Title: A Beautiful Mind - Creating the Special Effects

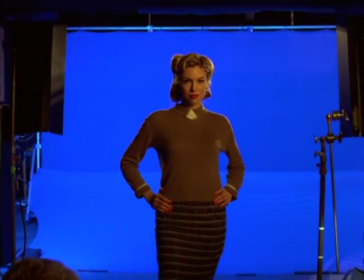This is for the dating strategy sequence.
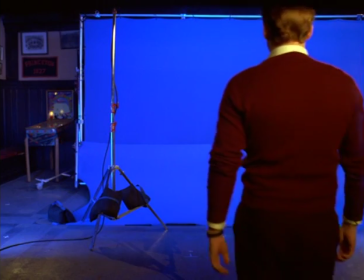We shot all of these elements on blue screen so that we could fade them in and out as necessary
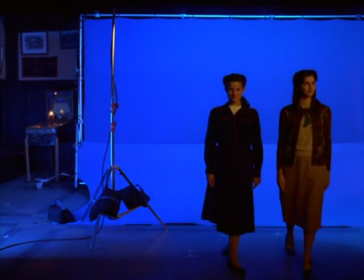and create the sort of diagrammatic explanation of Nash's theory with the dating metaphor.
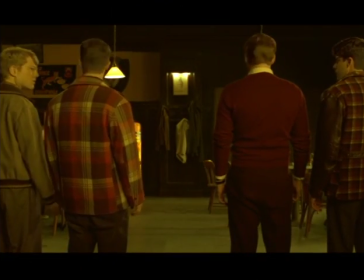We had a clean plate we shot of the bar, and then here you see the combined elements fading in and out. tracking technology at Digital Domain has really become quite advanced,
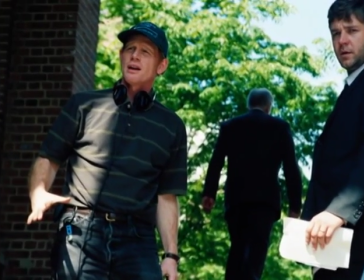and so it frees up the director to shoot any kind of move he wants, and we can track it after the fact and place
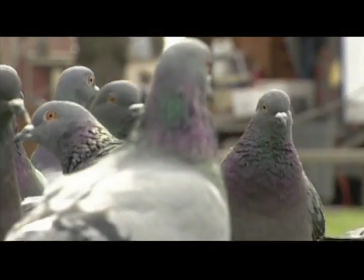computer-generated elements in. For instance, there's a shot with pigeons,
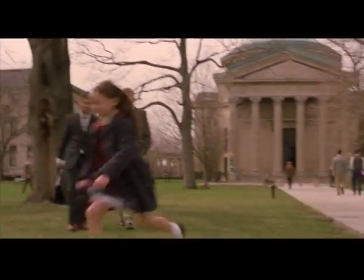the little girl running through a field of pigeons, and the pigeons don't fly away because she's not real. They, of course, couldn't get real pigeons to hold still as she runs through them, so we created three-dimensional models of pigeons and texture mapped and lit them and so on, and animated them to behave like pigeons, and then placed them in the scene.
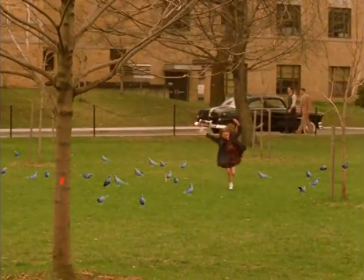And again, they're tracked in because the camera is moving, so we duplicate the camera move in the computer in 3 dimensions.
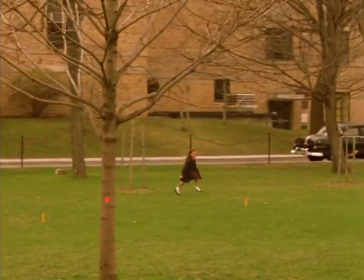Here you see the shot of the little girl running through the empty park there.
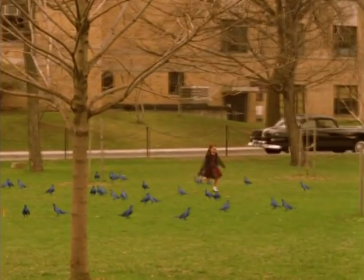And then here's a shot where we just placed stand-in 3D pigeons, computer-generated pigeons.
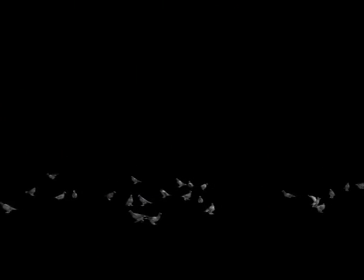And then here's the rendered element of the pigeons, just quick shaded.
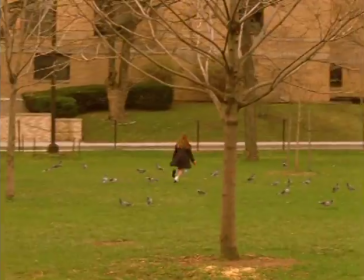Here it is comped in with the shot, and then in the final shot with the texturing and lighting.
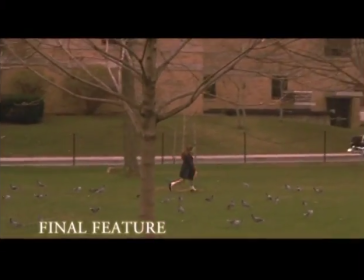I don't think anybody would ever notice that those were computer-generated pigeons. There's a shot when we pull back from Nash in his window working on his theories.
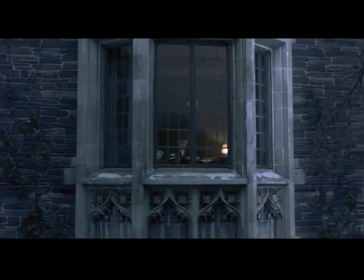It was shot on stage with just a set of the window piece, and it was shot just on a dolly. Well, we took that shot and we scanned it, and then we tracked the camera move in 3D.
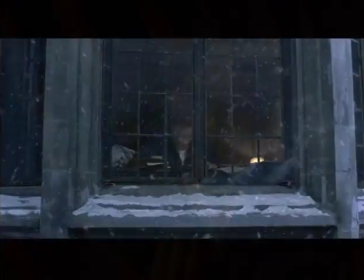So then we were able to create a matte painting of the rest of the building, as well as 3D snow elements. And then also we were able to take the tracked camera motion and apply it to a motion control camera rig,
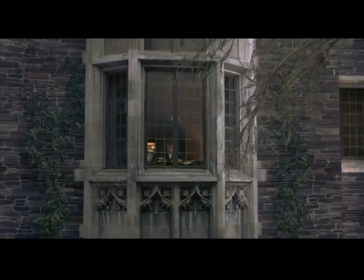and we were able to add the foreground tree elements that then grow the leaves. And so you need a pass without leaves and a pass with leaves, and it needs to be repeatable so that it doesn't jump.
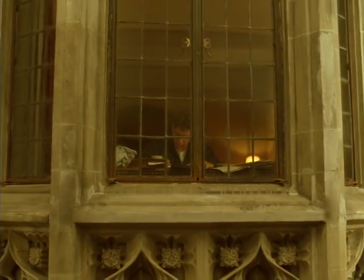Here's the shot of Nash working on his theory, and we pull back,
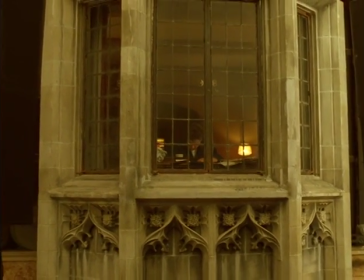revealing that this is really just a set piece.
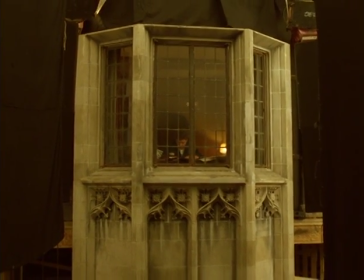We tracked this dolly move, which was shot on set.
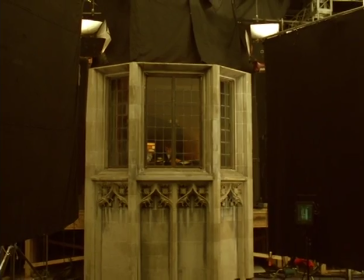We scanned the film and then tracked the motion of the camera in the computer so that we could then apply it to a motion control move
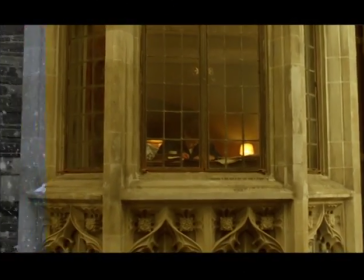of these tree elements. And here you see wiping on the shot with the snow composited in.
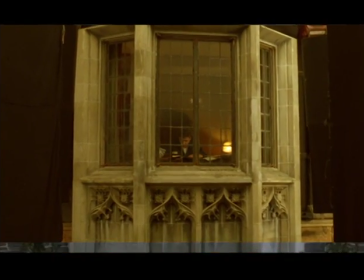We added snow to the windowsills, and then you see the element of the tree that we shot motion control.
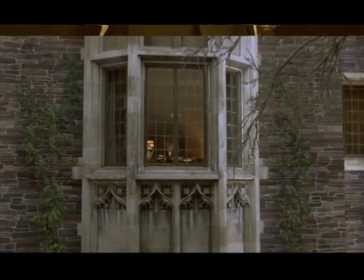And it feels like it's in the shot because it has the same camera move on it.
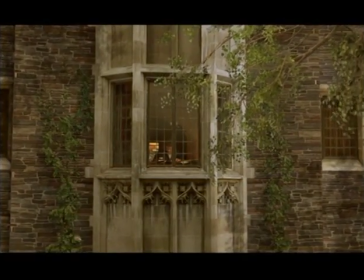We also added the little butterfly at the end.
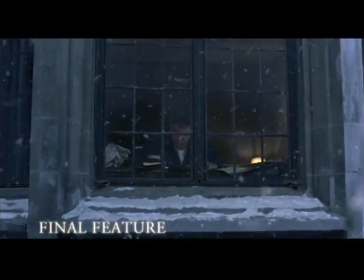So compositing supervisor Klaus Henke took all of the elements,
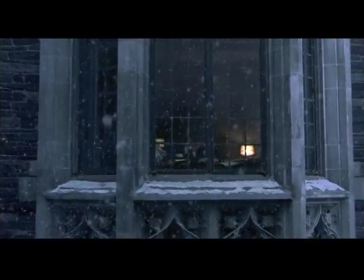the rendered 3D snow and the matte paintings by Shannon Berkeley of the rest of the building,
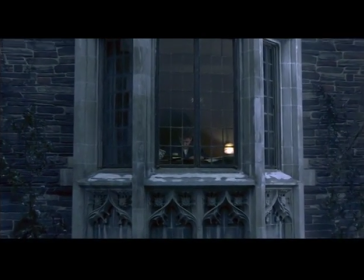and then the tree elements that I shot on stage,
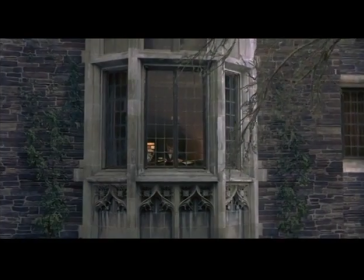and then the production element that was shot on set, and combine them all together into this changing of the seasons shot.
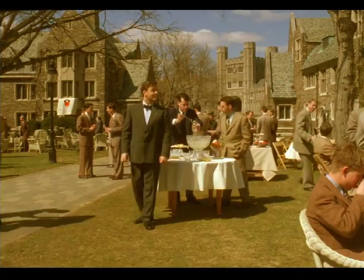So here you see the Princeton sequence. It's shot in the dead of winter.
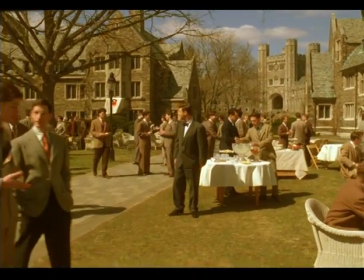I understand it was very, very cold.